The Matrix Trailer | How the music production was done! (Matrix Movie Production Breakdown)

Let's talk about the new Matrix trailer.
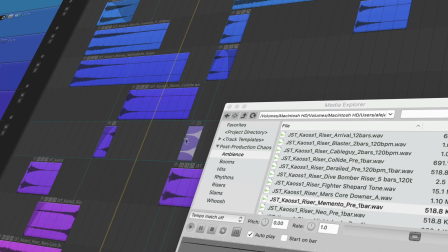You might already know that I love movies. I take a lot of cues from the film world to make my productions feel more epic.
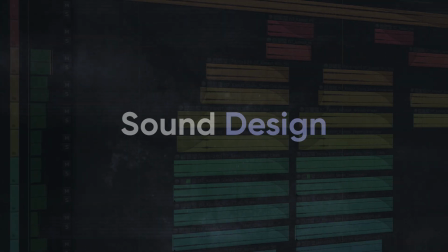Sound design is a core part of my approach to music, and I think there's a lot to learn from this example.
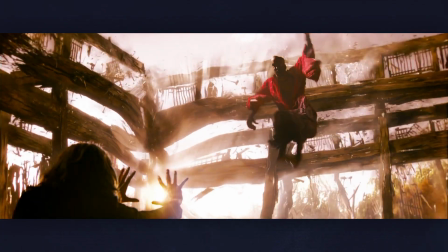There's many things that make this trailer special. But in this video, I'm going to focus on a few aspects of the audio production.
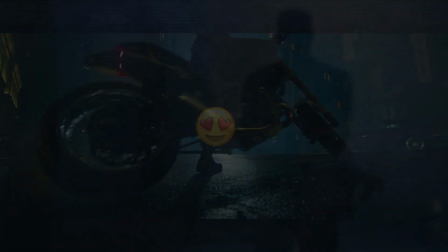The song choice, music theory, and additional instrumentation work together to make this one of the coolest movie trailers that I've seen in a long time.
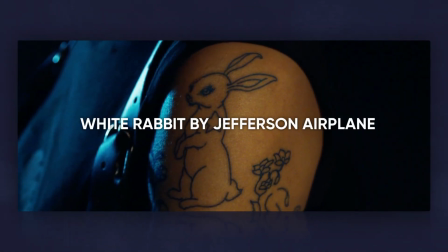The featured song that plays throughout the whole thing is White Rabbit by Jefferson Airplane, who started off as a house band in the club called...
By the way, in the trailer, to mention it for the last time, we hear the wonderful song of Chris Slick, which is the song about Alice in Wonderland in a way. and this book i saw the book alice in wonderland in the trailer so it's this kind of a reference it goes much deeper than that the actual grace lick performed white rabbit for this club that was open that jefferson was basically created to be the house band of this club and that club was called matrix really this little detail outlines how much thought was put into musical direction.
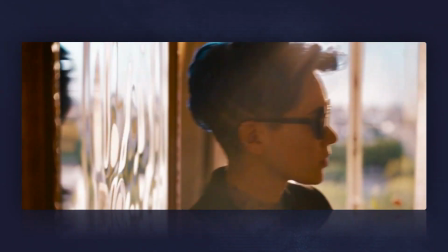It's a great choice because the lyrics directly reflect the concepts in the movie. Are we living in a simulation?
I think it's pretty obvious.
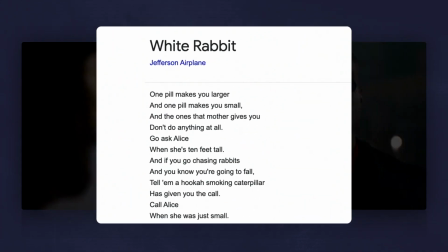The song starts with a reference to pills, specifically one that makes you larger and one that makes you small.
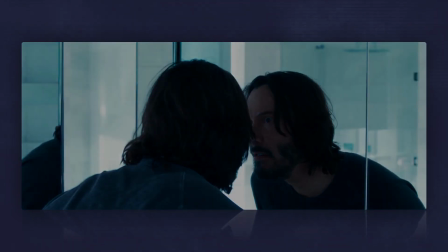When this lyric plays, we see Keanu Reeves taking psychiatric medication. This immediate reinforcement tells the audience to pay attention to pills.
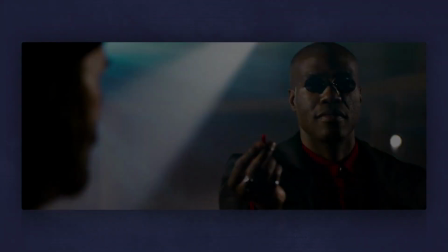This is validated later in the trailer when we see a recreation of the classic Matrix scene where Morpheus gives Neo the choice between the red and blue pill.
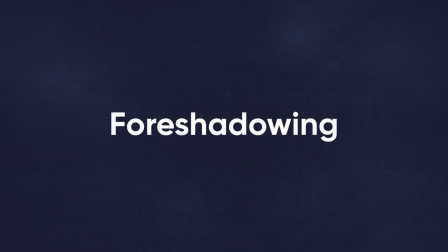This foreshadowing is a great example of how audio and visuals can work together to put the audience in the world of a film.
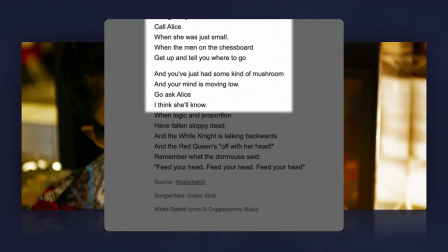The lyrics go on to make a series of references to Alice in Wonderland, which is a story about distorted and strange realities.
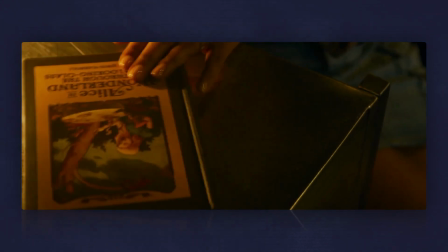This is awesome because it's a widely recognized franchise that gives new viewers an idea of what The Matrix is about.
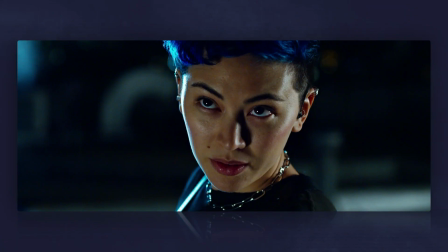Time to fly.
A really important technique when making commercial art is to make it feel familiar, which helps art connect with a wider audience.
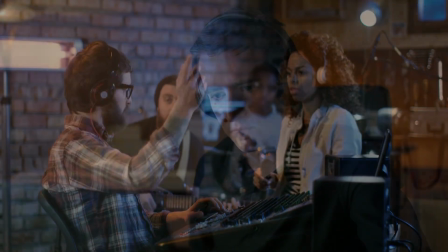Modern pop music has guidelines about structure and lyricism that make the listener feel like they already know the song the first time they hear it.
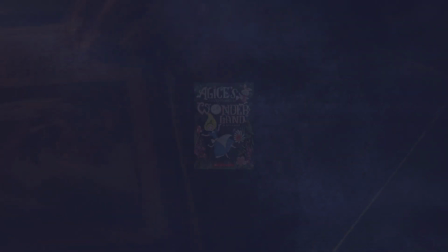The same sort of thing is at play here. Even if you've never seen The Matrix, you've probably read or heard about Alice in Wonderland.
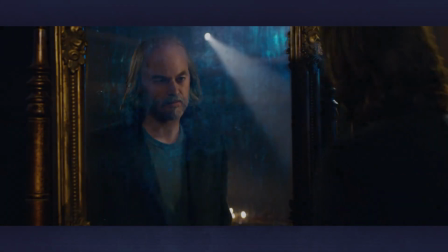This helps a first-time viewer latch onto the theme.
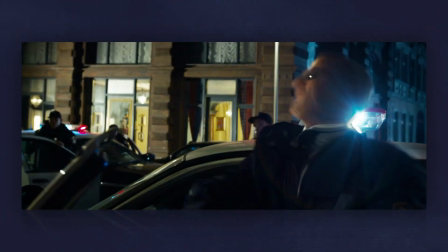The song ends with the line feed your head being repeated several times. In the trailer this is repeated over the most exciting action scenes that we see.
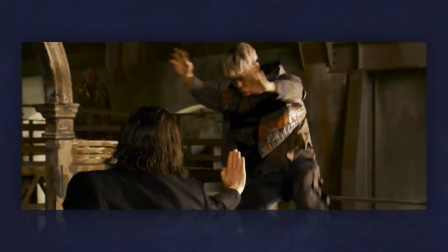It's interesting because what we see on screen is a bunch of impressive physical actions like fighting, jumping, and shooting, yet the lyrics refer to improving your mindset.
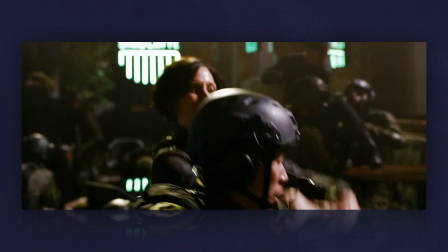It's a reminder that this isn't just an action movie, this is The Matrix,
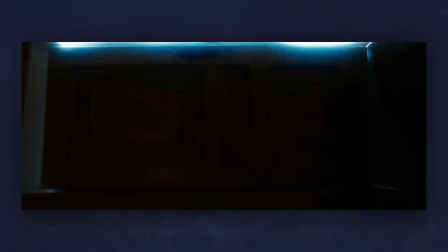a movie where the central theme is that reality is not what it seems and you can't escape it until you shift your perspective.
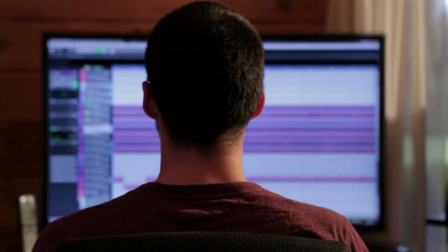This is technique I like to use when producing, making the lyrics fit into the greater theme and aligning them with what's going on in the instrumental.
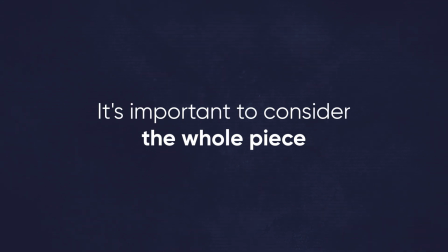It's important to consider the whole piece, not just the specific section I'm working on at the moment.
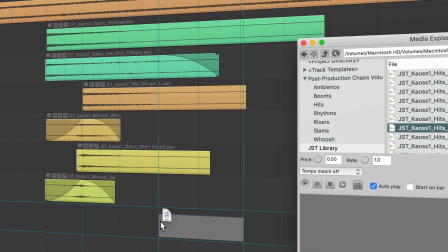Keeping themes in mind helps drive a song toward a goal rather than letting it just be a bunch of scattered ideas.
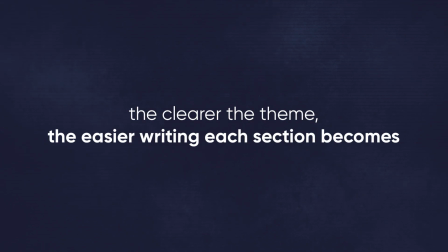The clearer the theme, the easier writing each section becomes. I think the song choice works really well for this trailer.
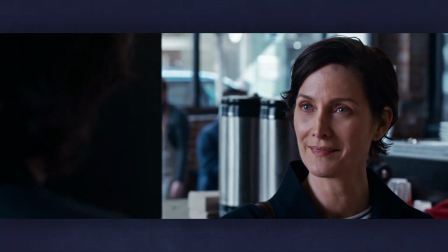If it were replaced with something else, it would be a completely different vibe. This is something that is important to keep in mind when doing sound design.
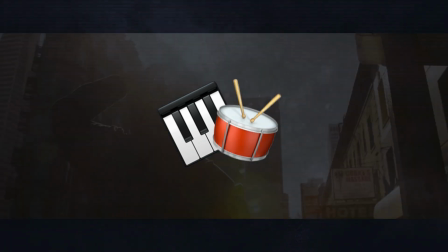Anything from synth patches to drum samples have an effect on the personality of the song. Aligning all of these components gives a piece of art a strong identity.
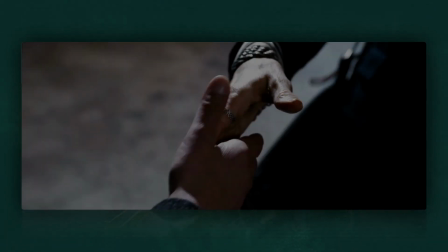There's a lot of great stuff going on in the note choice of the music. White Rabbit starts with a snare roll and a solo vocal.
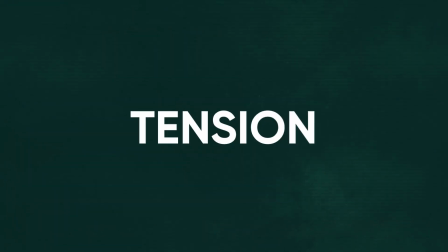The notes that Grace Slick sings in the intro build tension by avoiding the root of the chord progression.
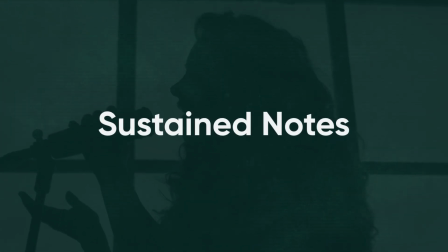The vocal delivery is a lot of sustained notes that make the whole thing feels very atmospheric and surreal.
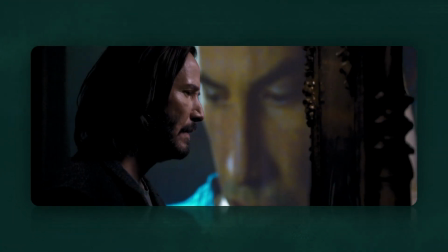Once the chords resolve, the song starts building momentum. That lets the viewer know that they should prepare for something exciting.
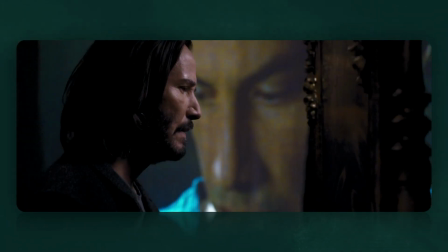The major chords that follow have a victorious feel and are heard while the on-screen character looks in a mirror and literally turns a page in a book.
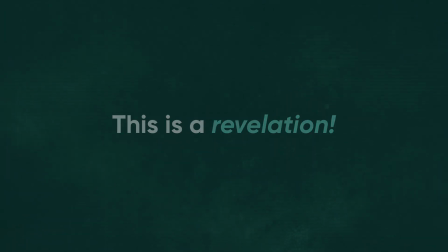All these choices drive home the point that this is a revelation. The protagonist is figuring out that the world they live in is false.
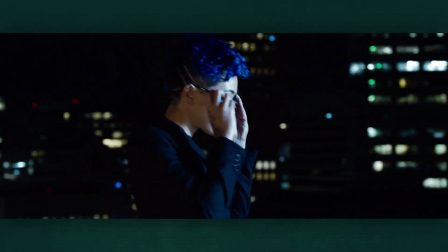Strings, guitars, electronic and rhythmic layers come in on the second verse, which makes the whole thing feel more epic.
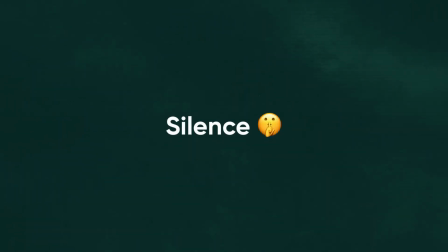There's a great use of silence to highlight some dialogue before we reach the climax of the song.
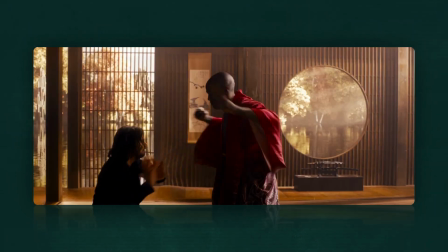This use of space and silence really controls the pacing of the trailer and emphasizes the emotional impact of each beat.
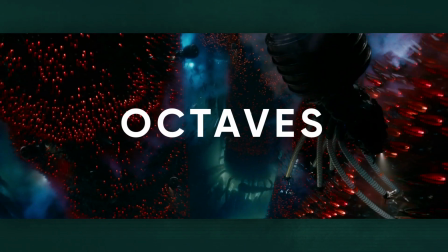After everything kicks back in, the strings are playing octaves, and there's a gated synth line that follows the chord progression.
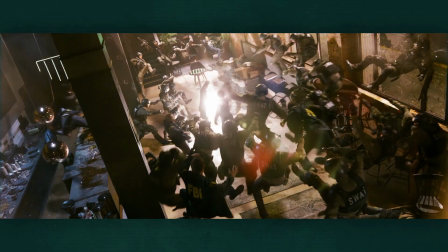These strings use more leading tones to transform the third verse from atmospheric to super tense.
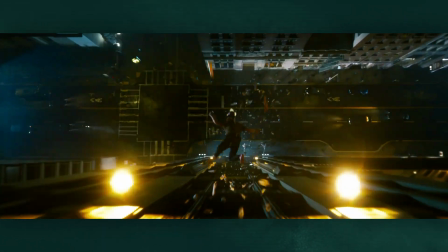The song ends with the chords from the chorus and a ton of really exciting stuff like 16th note string runs, really strong rhythmic emphasis, and low brass.
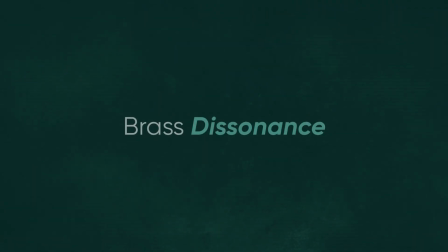The build at the end makes use of some great dissonance with the brass and one section of the strings
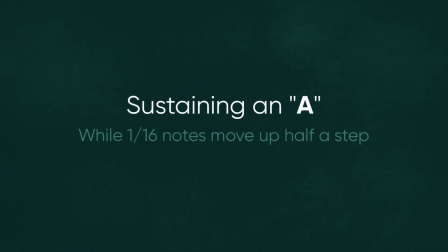by sustaining an A while the 16th notes move up half a step every two beats. These notes clash a few times, which creates an uneasy feeling. Then it resolves with a drum hit and the reverb tail of the vocal.
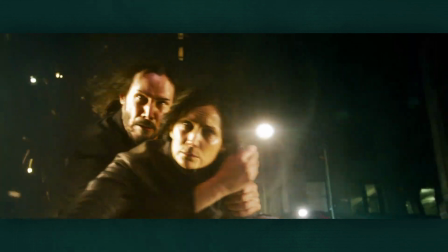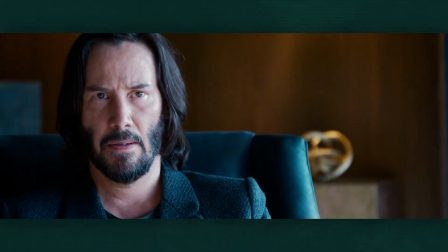After one more line of dialogue, the resolution chord is repeated with full instrumentation.
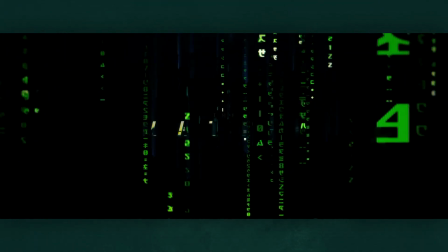This use of music theory really outlines the emotional impact of the whole trailer and works very well with the scenes that are shown from the movie.
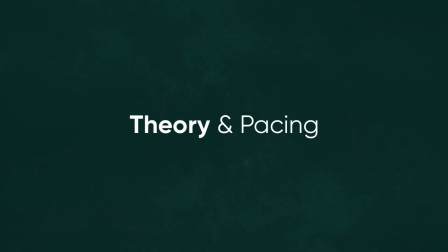Theory and pacing is really important when working on music, no matter what genre or application.
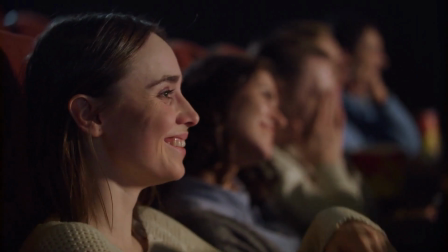A listener should be guided through a musical experience and given clear indications of how a part is supposed to feel.
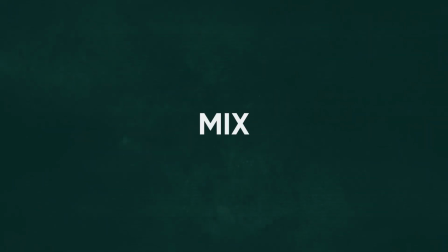The notes, performance, sound design, and mix should all work together to achieve this goal.
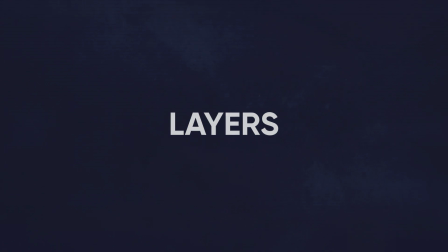The last thing I'm going to cover here is the instrumentation.
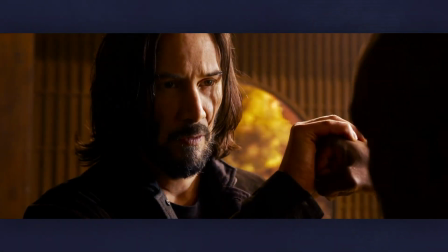The synthetic, organic, and rhythmic layers on top of the song reinforce the world that the trailer is preparing you for.
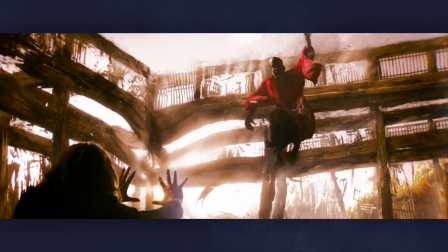They're a bridge between what we see on screen and what happens in the music.
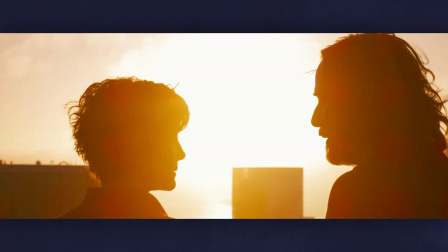There are tons of electronic elements synced with the music that add intensity and tension.
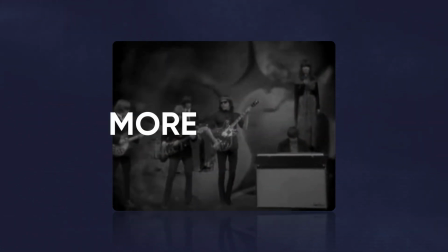These artificial sounds also make the 60s song sound more modern. And that's important for two reasons.
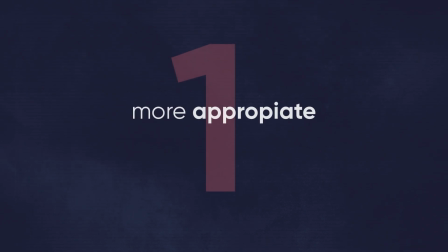Number one, it sounds more appropriate for today's audience.
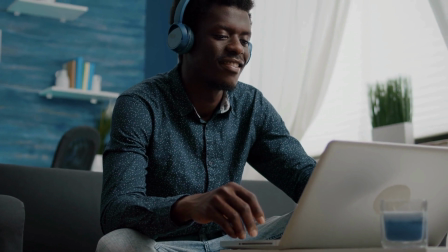Viewers expect to have a certain amount of bass, compression, and depth that's missing in the original recording.
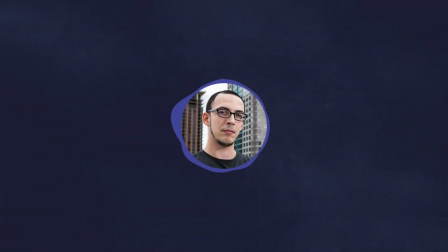So these electronic parts actually help flesh out the composition.
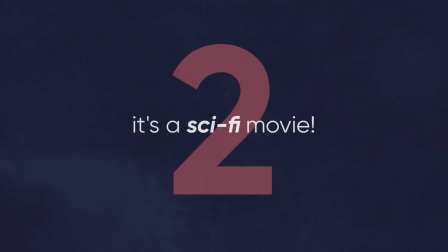And number two, The Matrix is a sci-fi movie, so the sound design needs to be more futuristic than 1965.
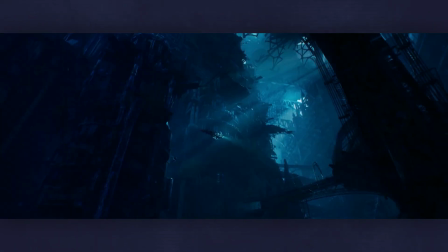Without these electronic noises, the technology we see on screen is not going to match up with the audio that we hear.
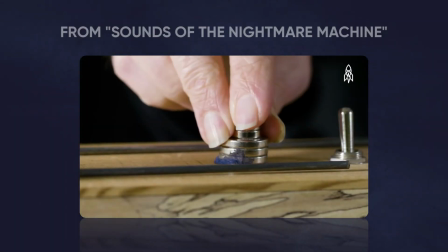It's not music in the traditional sense at all. But let me put it this way, the apprehension engine definitely evokes an emotion, so I would call it music.
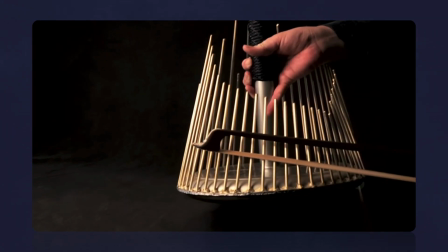Several unusual instruments like the apprehension engine and the waterphone have actually been created to add texture to a film's score.
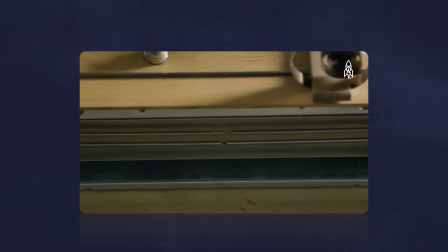These instruments use a bunch of different components like strings, resonators, and percussion to create unique and unsettling sounds.
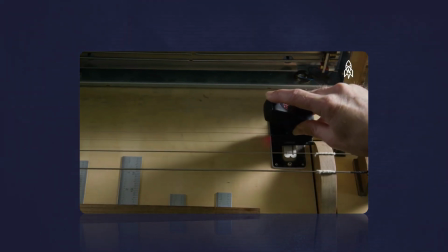They're pretty popular in horror soundtracks, but they're used for sci-fi stuff too.
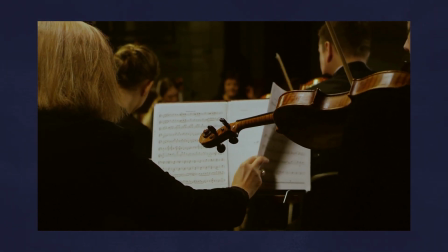And while a lot of orchestral stuff is programmed for film, it's not unusual to have a few real strings, brass, and woodwinds layered on top to add some realism.
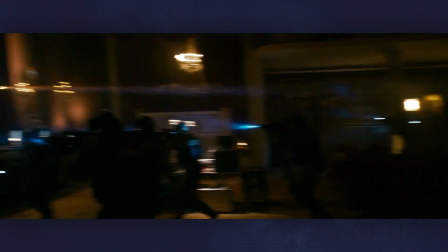I really love how they handled the rhythmic sound effects. Punches, gunshots, slams, and drums are all synchronized with the song.